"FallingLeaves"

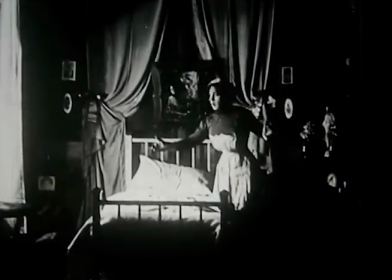8:07 Historian Allison McMahon groups these latter films together in
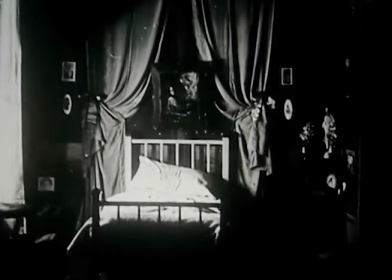8:12 what she ultimately calls the forgiveness films or the redemption films,
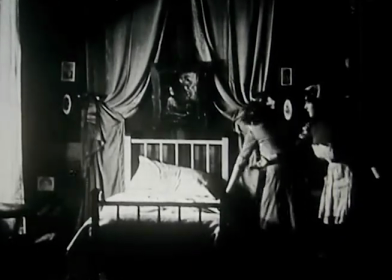8:17 terms that usefully foreground the focus throughout these stories of a character who needs to be saved or redeemed.
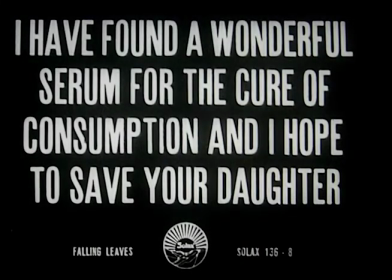8:26 In the film we are watching it is not moral redemption but physical recovery that is at stake. And it is recovery that we get.
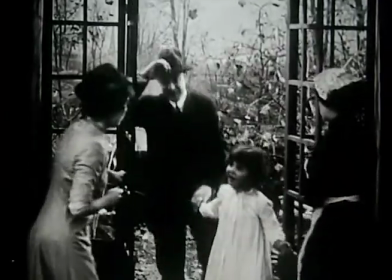8:37 Dr. Earl Headley's sudden coincidental appearance outside the family home, in the middle of the night, no less,
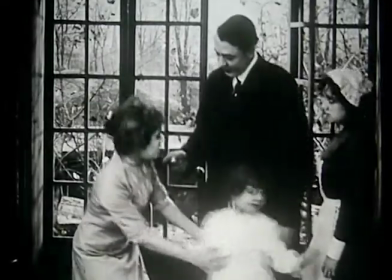8:44 at the very moment that little Trixie is tying the leaves back onto the trees, dramatizes a reversal of fortune typical of the traditional melodrama.
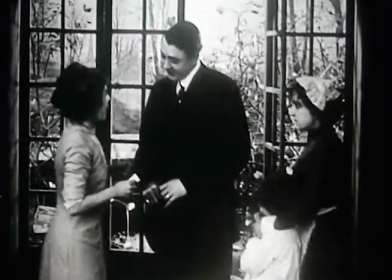8:54 But regardless of the outcome of the story, This film is neither typically nor commonly staged or shot.
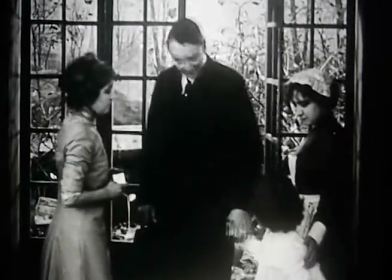9:02 It is rather quite unique,
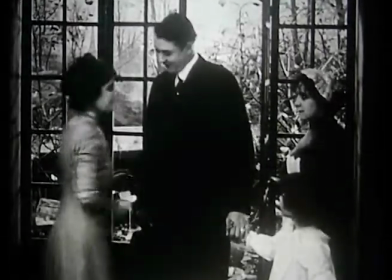9:05 a mark of Guy Blaché's resounding success and key to the respect that she earned throughout the first few decades of motion picture production.
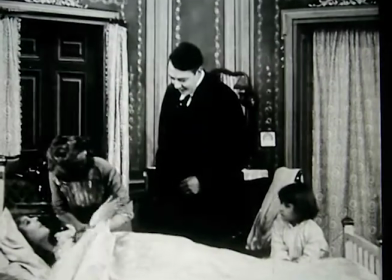9:13 As one reviewer proclaimed in 1917 after watching Guy Blaché's film The Adventurer,
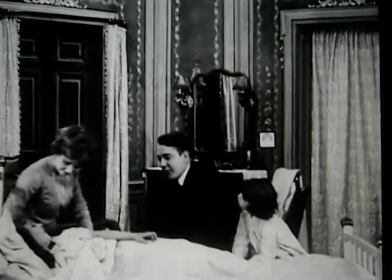9:21 This reviewer has yet to see a picture by Madame Blachet that was not sincerely and artistically directed.
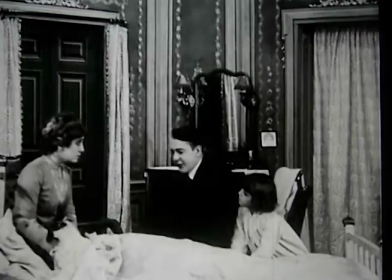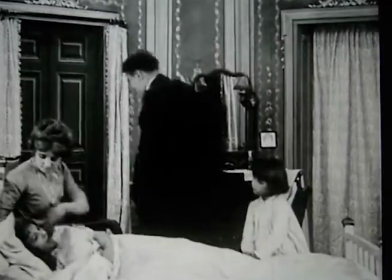9:34 Guy Blachet was one of many women directors in the silent era,
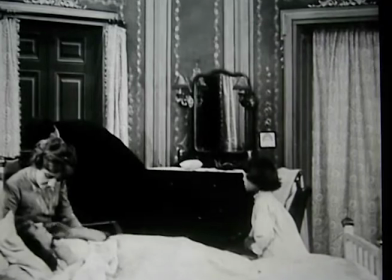9:38 many of whose films and even names have been lost or forgotten, and whose work we are struggling to recover today.
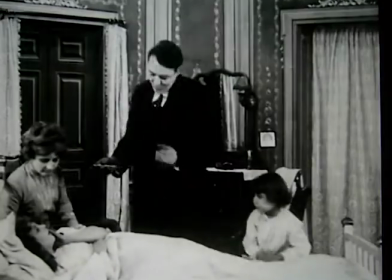9:46 Even so, given the prominence of Guy Blachet's status in the young industry,
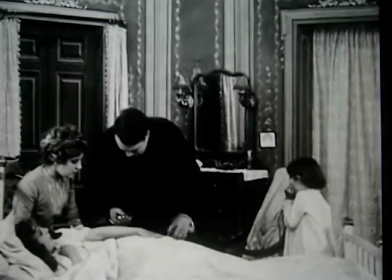9:51 we are left wondering why more women did not thrive, or continue to thrive, as directors in the cinema.
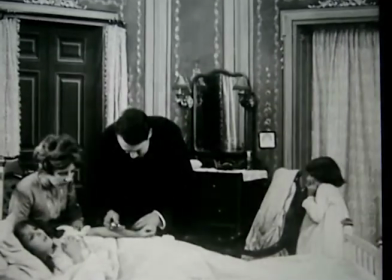9:59 This question was one that Guy Blaché asked as well,
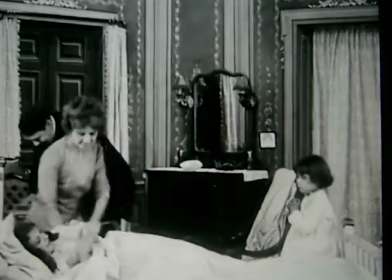10:03 and in an essay she wrote for PhotoPlay magazine in 1914 on woman's place in photo play production, she said this,
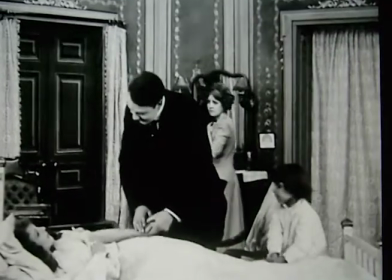10:12 There is no doubt in my mind that a woman's success in many lines of endeavor is still made very difficult by a strong
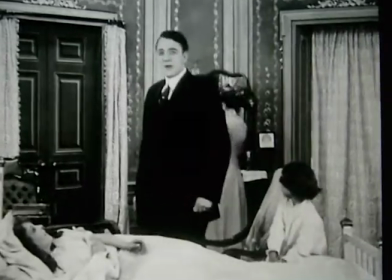10:19 prejudice against one of her sex doing work that has been done only by men for hundreds of years.
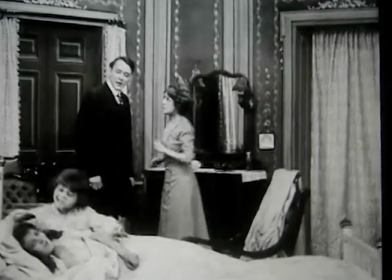10:26 There is nothing connected with the staging of a motion picture that a woman cannot do as easily as a man,
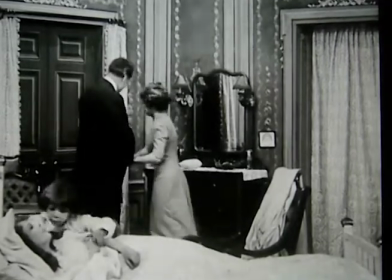10:33 and there is no reason why she cannot completely master every technicality of the art.
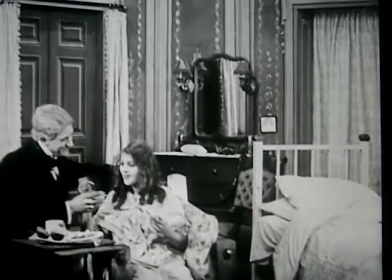10:40 The technique of motion picture photography, like the technique of the drama, is fitted to a woman's activities.
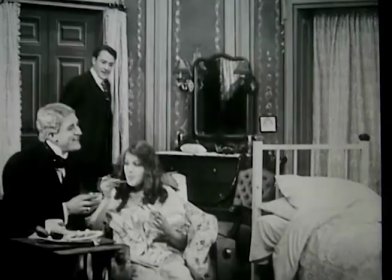10:48 Fitting indeed.
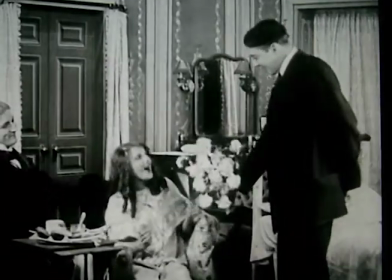10:50 Neatly fitting as well is the closing shot of this film, which follows the integrity of the style established throughout Falling Leaves.
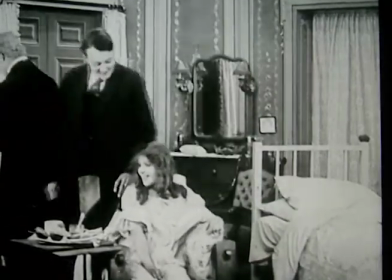11:00 Here we have the action in the center and fore of the plane, and in a moment, little Trixie, entering through the door,
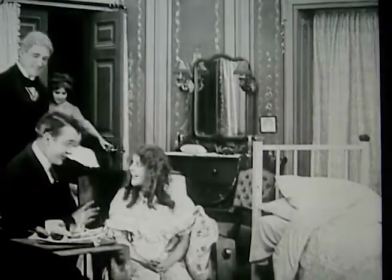11:09 working in the back, deep recesses of the plane.
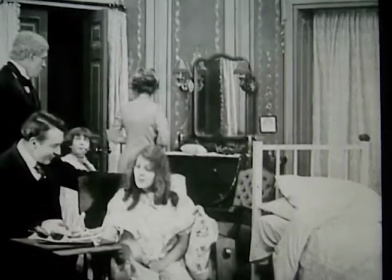11:13 Working, in fact, is something of a director directing her parents out the door,
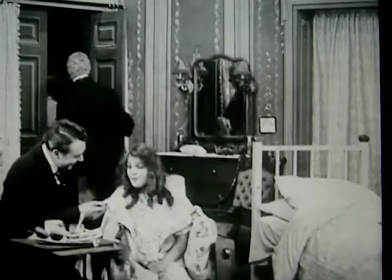11:19 leaving the happy and healthy couple alone in the film's final balanced frame.